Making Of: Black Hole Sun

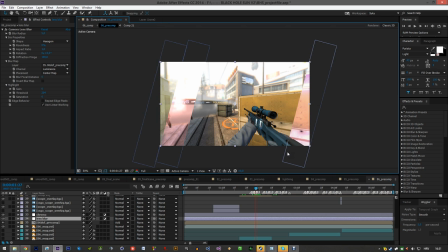would never mask that much stuff on the screen so just because it looks really easy doesn't mean that it's not like a really nice effect here in this one i use the
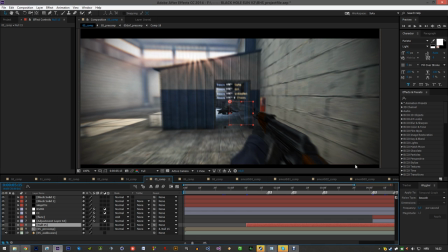the wiggler to do the shake and in this one i used like i made it like handmade made,
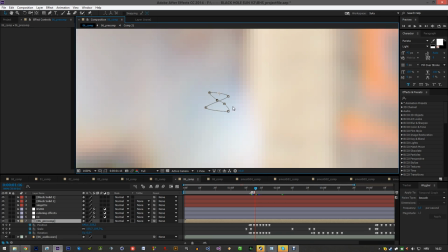you can see like the motion is weird, whatever,
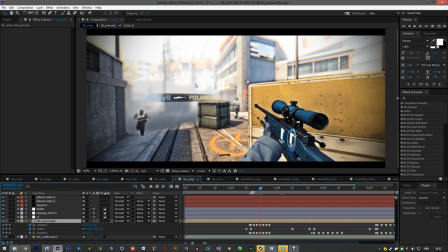makes no sense, and it's like really tiny and small and the effect just looked so nice,
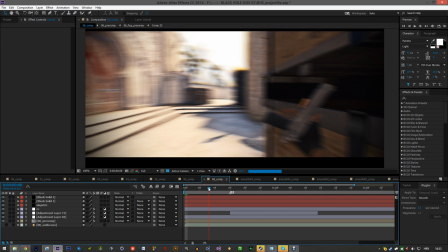like the tiny shake compared. So basically this is just like a bunch of effects,
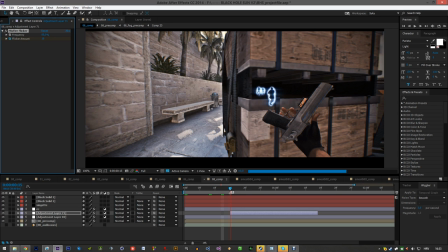I added some Misfire flicker to this part because uh yeah right here like you can see it
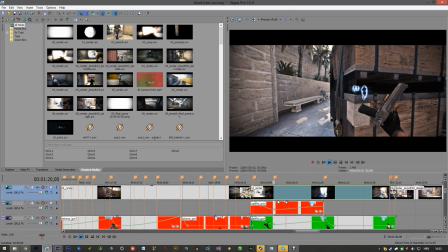sounds as if like piano is going and then
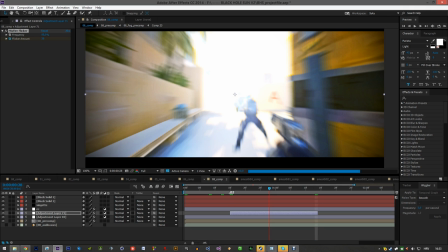i just like added some flicker to sort of visualize that and you know just bunch of effects
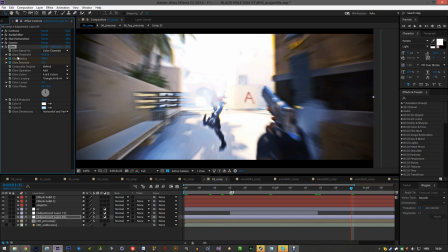like this but like don't overdo your glow when when you add like some people will add like i don't know 10 and they're like oh my god glow like that that looks like so ugly so you know try Try to be subtle with your glow,
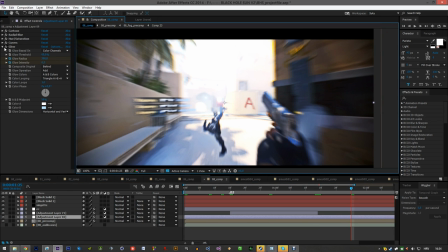don't overdo it, don't make it too bright. And obviously it has a very big radius as well.
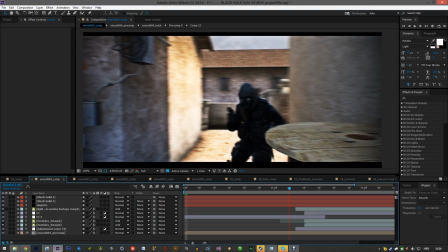I don't know if you saw Wolfie's reaction video and he was like,
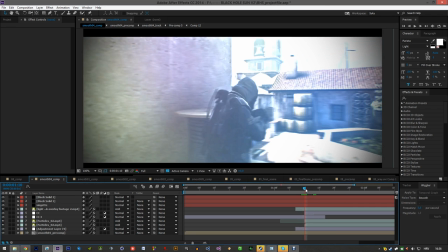oh my god, how do you do this and it's basically just a simple transition between two smooths
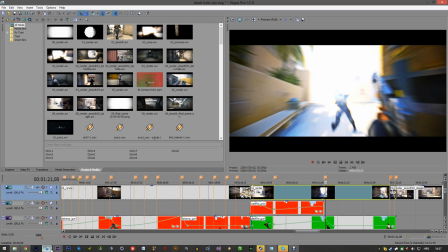and you know you just have to properly sync it in Vegas like so you can see this is like the sync it goes
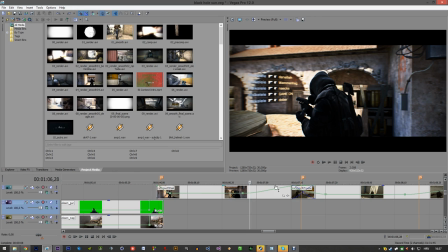like fast and goes slow slow slow and then sort of goes fast fast fast like
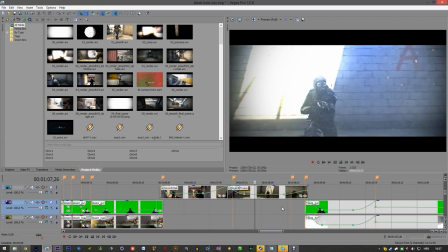it goes fast and then like in the second it goes like again slow and this like this looks
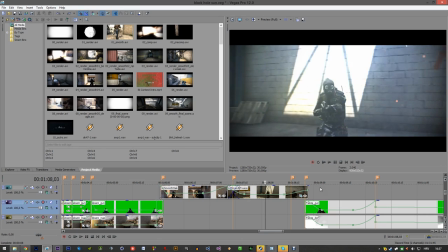so so so nice like you just have to find a perfect like uh
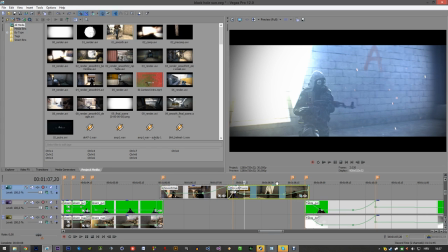spot in the in your like shot like this wouldn't look nice if i just like
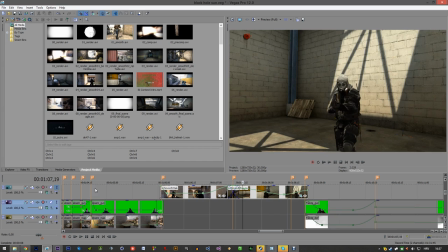did i don't know well you can't see it but like here if i did this and then like all of
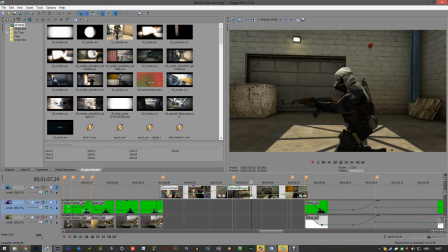a sudden it rotates all the way here and then like goes slow like
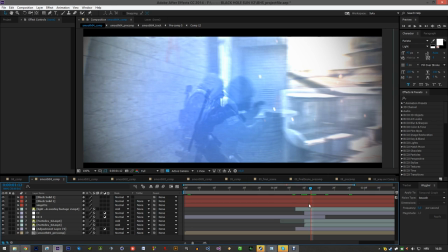looks weird and then on top of that i added
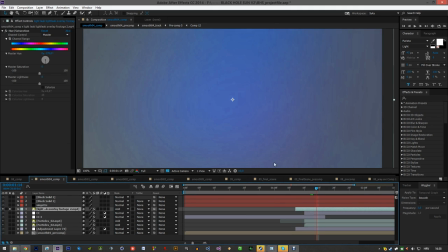some i don't know where the fuck i found this on youtube like some color thing
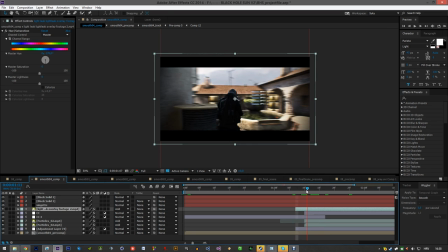and i thought like it looked really nice on the transition like
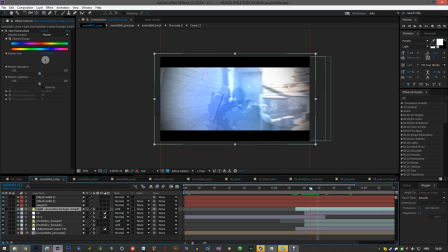makes the shot like a bit brighter and you
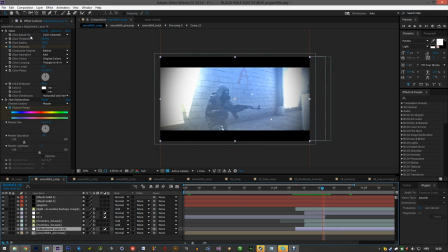know as the colors i think i also added some yeah i added some glow and like hue
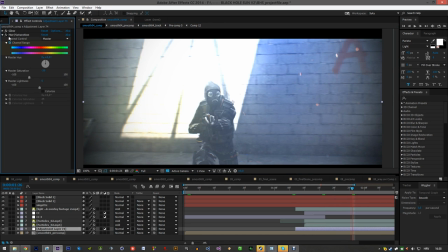changes and like basically this is probably why the shot like looks so nice because this looks desaturated and here is like a little touch uh with orange particles which
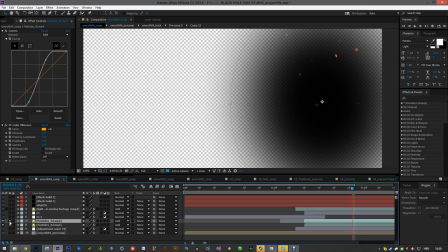here we go yeah which is like basically the same like particles like clip video whatever from video copilot that I used before and I
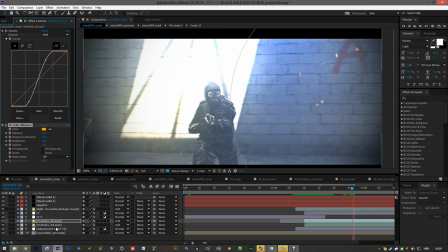just like made it orange added some color vibrance and made it add and
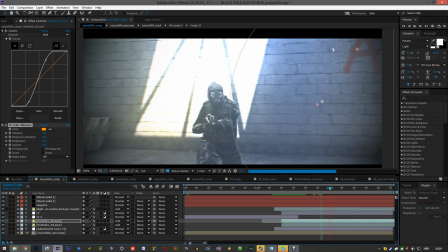these aren't tracked but like they look like almost tracked
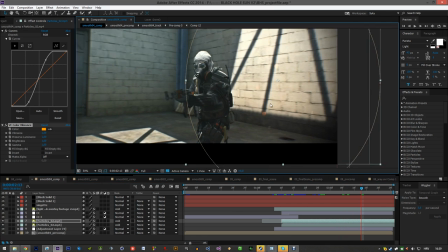like it looks really nice you know so you don't really have to bother every time with
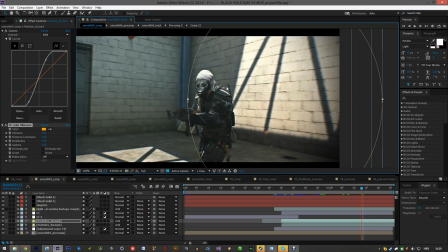using particular and tracking and whatever,
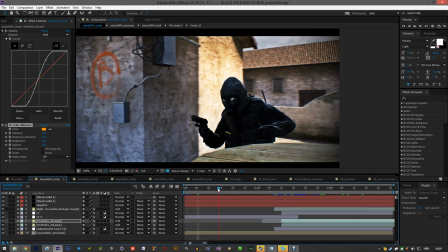and also obviously like the first shot has the tracked killfeed.
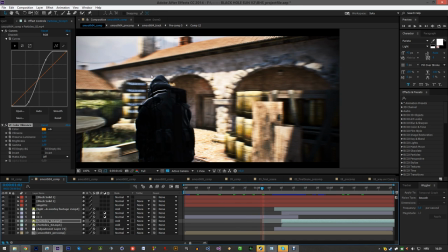There is like only one smooth and it's like obviously masked,
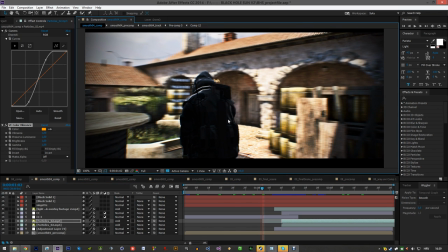and now here's like what I like about After Effects CC.
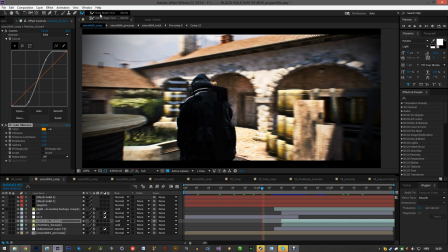You have these like two tools, Rotobrush and Refine Edge, and this is like heaven for masking out things, like it's so easy, you just like make, but like it renders like a bitch, it takes a long time,